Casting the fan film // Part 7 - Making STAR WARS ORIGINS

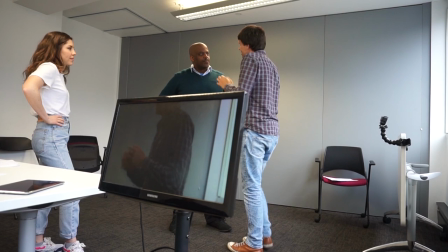But to totally contradict what I just said, there's one, the words at the end.
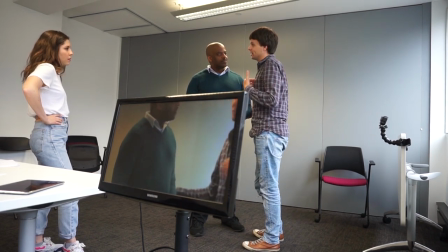So one of the things that's also good about casting is hearing lots of different talented actors say your lines.
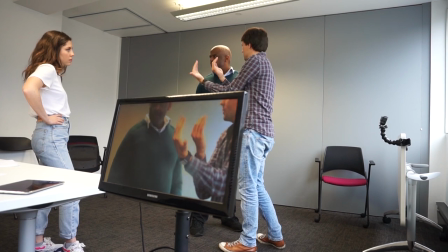And this is one of the things where I actually decided to change the way Akbar spoke after I did the auditions.
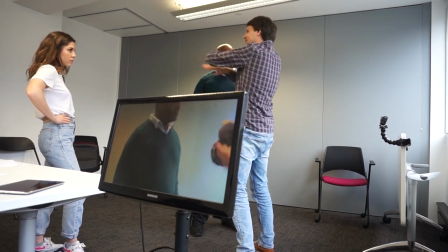Originally, I wanted him to kind of speak in like a broken English, that he was kind of putting his words together.
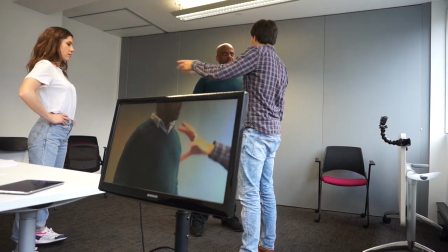So it almost sounded like it was a bit Yoda-like. It was kind of a nod to Yoda. But it worked well on the page.
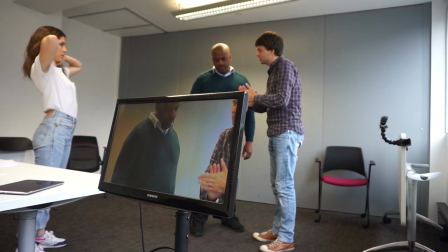But actually, once you saw some, you know, really good actors trying to make it work in a natural way,
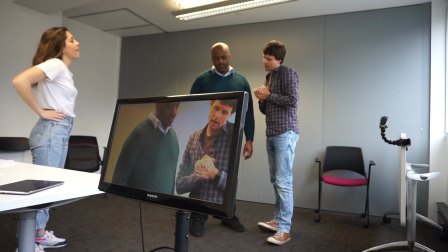it always came across as a little bit stilted and got in the way of the tension of the scene.
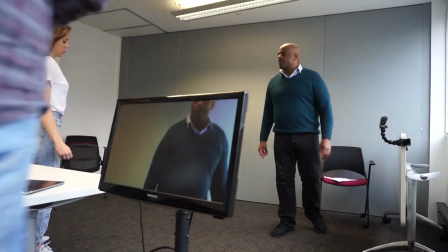So when you see the scene in the actual film, you'll notice that the dialogue has kind of been smoothed out from this idea.
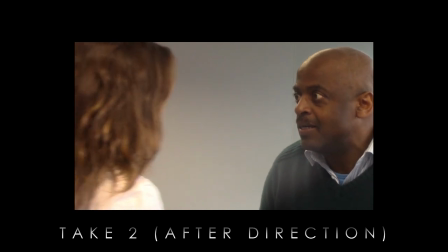Dr. Bamberg, Golden Master, they are here. Nazis? No, Doctor, they take my jeep at the back. Come with me. No. Time I will make.
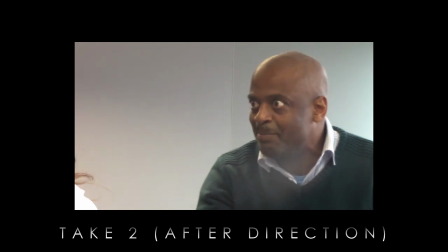What is in the temple? Go now.
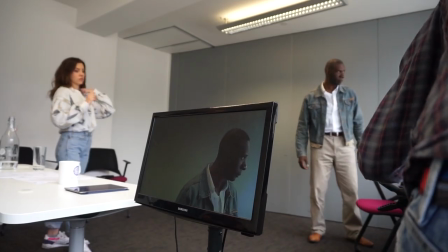And this is just a little thing I like to do in auditions.
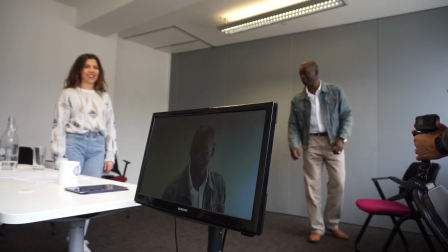When a character has, is coming from an emotional place, I like to give them the action cue.
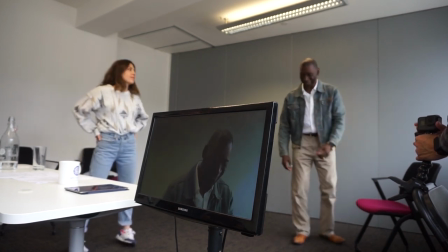So you let the actor take as long as they need to get in the zone.
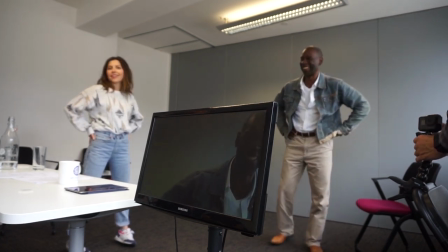And then they start the scene when they're ready. Okay, so again, just take your time.
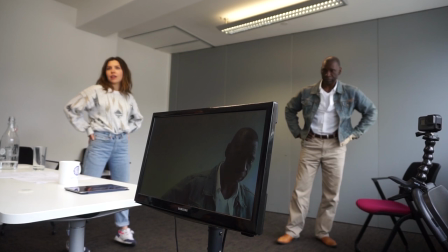Don't care how long it takes. You just imagine the horrors, and then you start the scene. I mean, it's basically what I would do on set anyway,
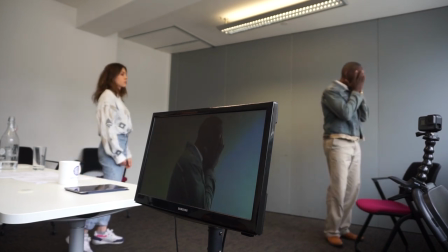because you know you want them to get to the place where they feel ready for the scene to continue,
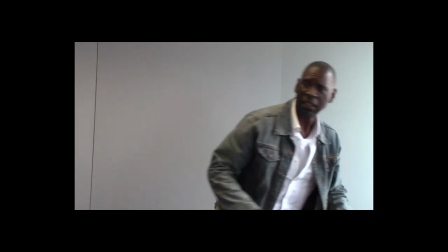not just to react to you just saying action.
Dr. Bamberg, leave you must.
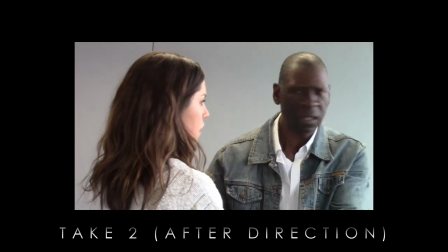They are here. Nazis? Oh, hey! Bang!
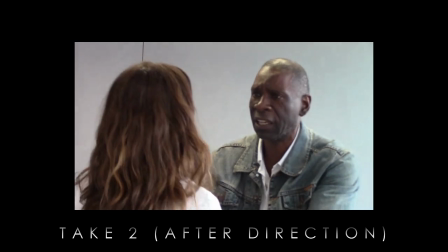Take my jeep. Hadi back. Come with me. Time.
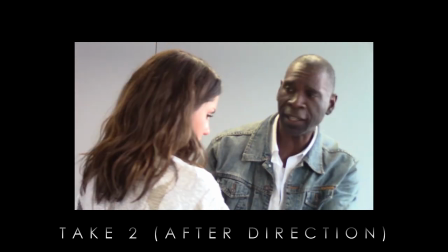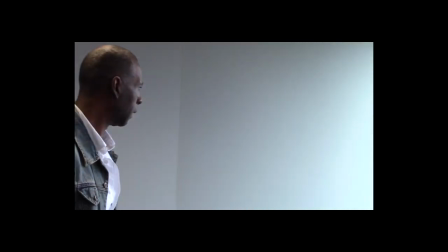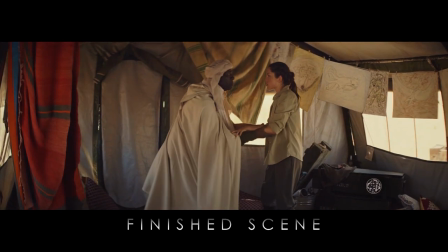Go now! Dr. Bamberg, go you must. They are here. Nazis? No, my...
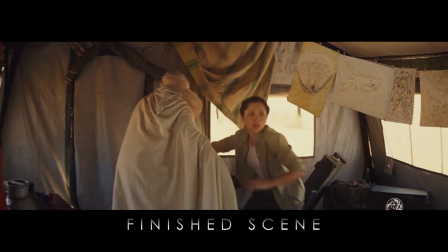The jeep is at the back. Go. Come with me.
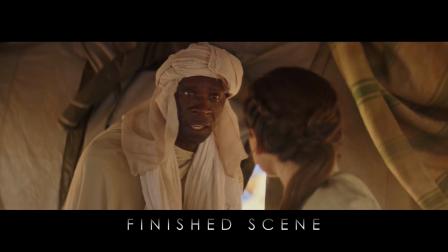Time. I will make time. Walter's at the temple.
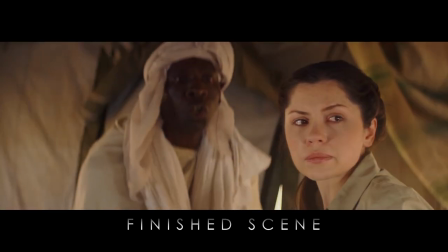Go now.
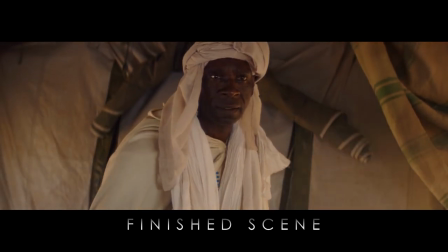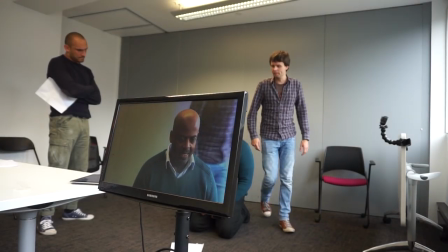I mean, there is a guy with a machine gun right there, just so you know. And Hayden's going to make contact with you, if that's okay?
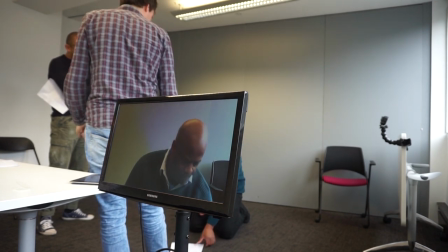Yes. Yeah, but I won't tell you what he's going to do, because, you know, you can play the play the surprise of it.
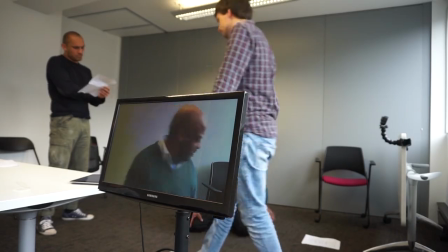Any thoughts about this? Gosh, any no. Any questions? Yes. Let's get home.
So. My father gave you the map to pass on, didn't he?
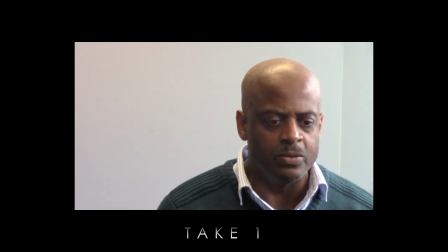He knew that there is power in the truth. He was weak. War is here.
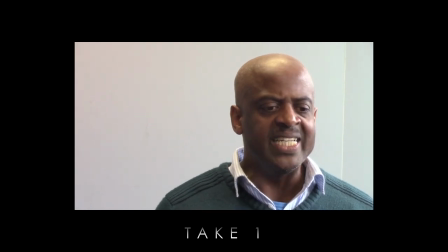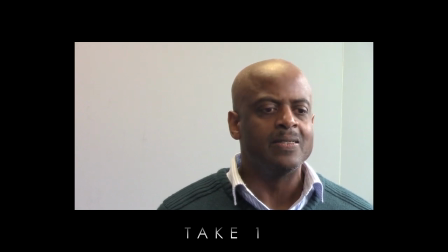This can unite us and make us realize we're part of something bigger, something beyond this world. We need change.
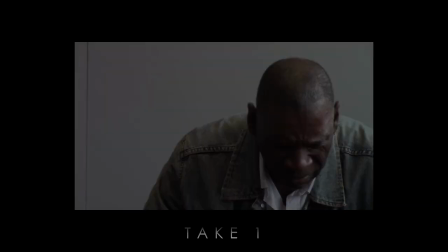I agree. War is here.
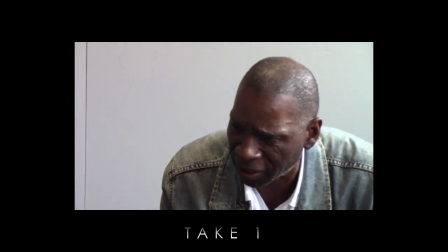This could unite us, make us realize that we are part of something bigger, something beyond this world.
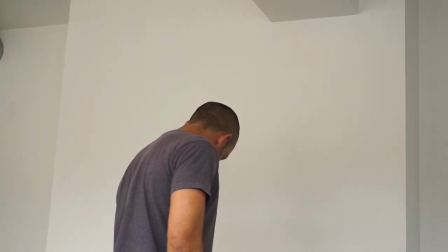We need a change.
Maybe let's bring him back a little bit of fire.
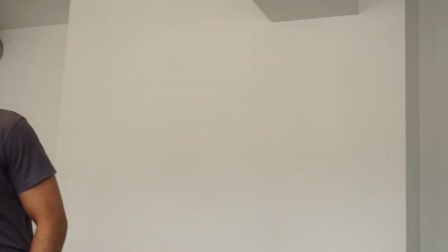Okay. That he has, so... Almost rebellious?
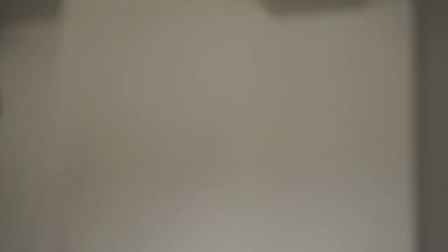Yeah, I've sort of, the note I've been giving is kind of, you know, you're on trial, and this is your last...